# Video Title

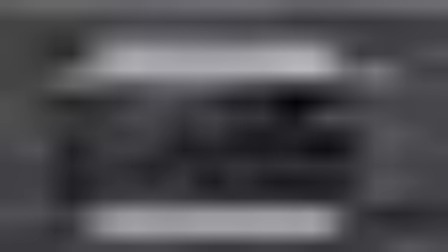16:34 Let's darken it. So here's a quick render.
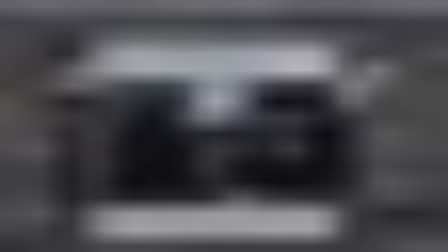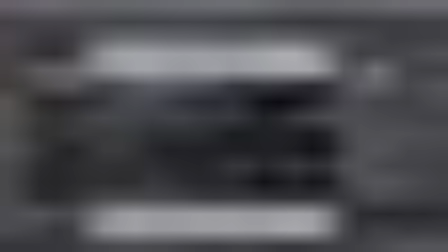16:46 You can see the barnacles are looking good.
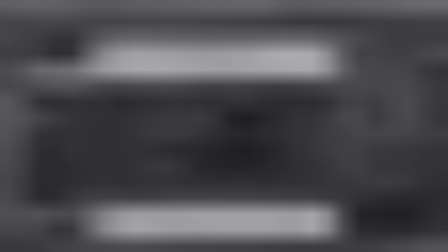So using the same method, I just brought in another rock to put closer in the foreground,
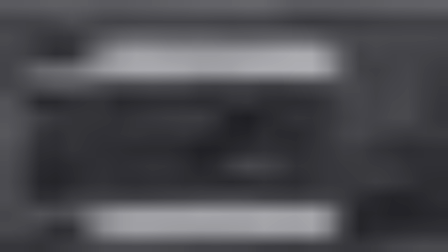17:07 just to give it a little bit more depth. And those two have the barnacles growing everywhere.
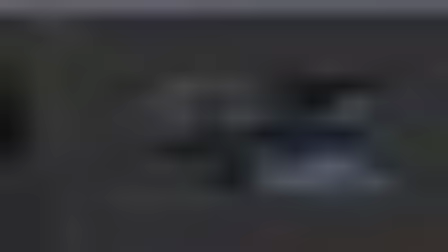17:17 The barnacles, you could add as many as you possibly want.
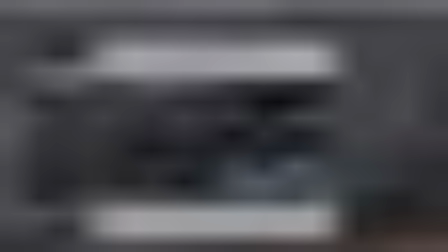17:24 You could triple the amount. It would still look great. So let's go in and add an environment fog.
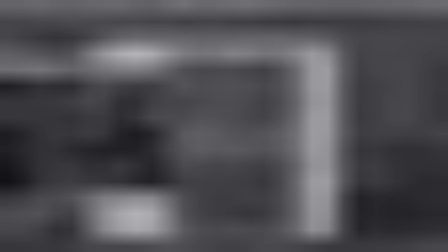17:30 We'll go to V-Ray environment fog, plug that in, and if you ever plug in the fog and it looks black,
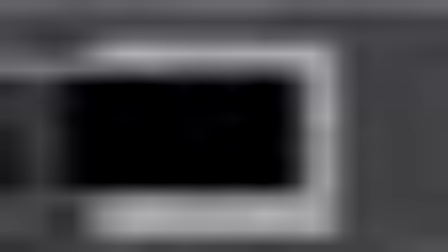17:37 it's not that there's too little fog, it's usually the opposite.
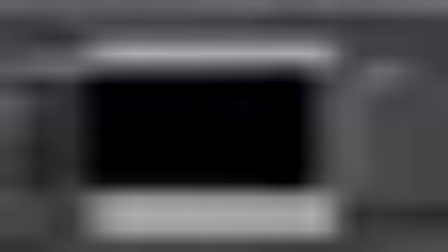17:42 It's there's too much fog. So the first thing I always adjust is my fog density, and I'll go in there and just bring that down.
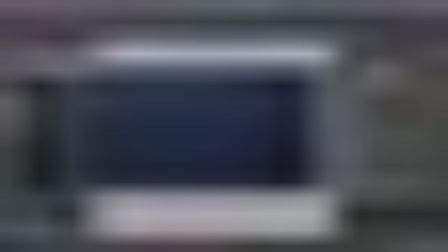17:52 You could see immediately you see more fog. So this always used to throw me off because I used to think the fog was broken
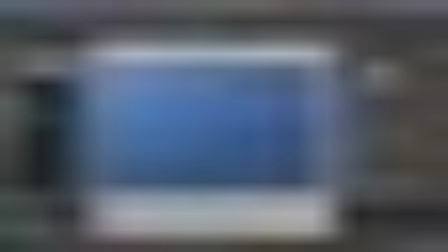18:01 because it was black, and it was actually so much fog that it was blocking out all the light. So we'll just bring this down.
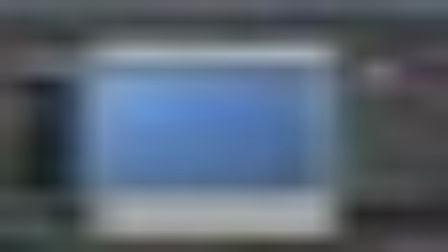18:14 And we'll bring up the fog distance a little to push it further back.
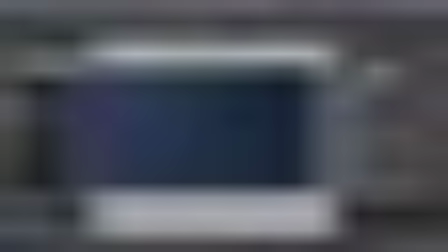18:21 And the fog height, the default is 100, but I think this scene is a little bit bigger.
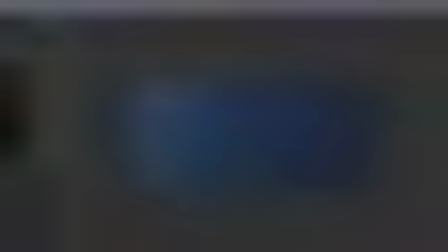18:35 So you can see it ties everything up and makes it all feel more uniform.
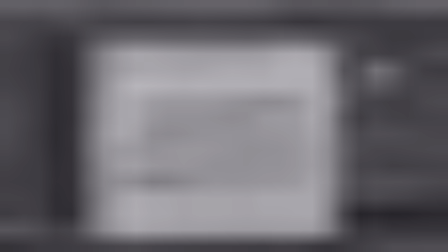18:43 It is very dark, but the shot is a very dark shot.
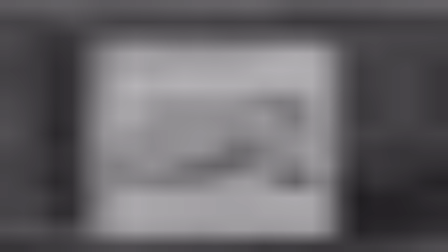18:49 I'm bringing in some seaweed that I got from Speed Tree.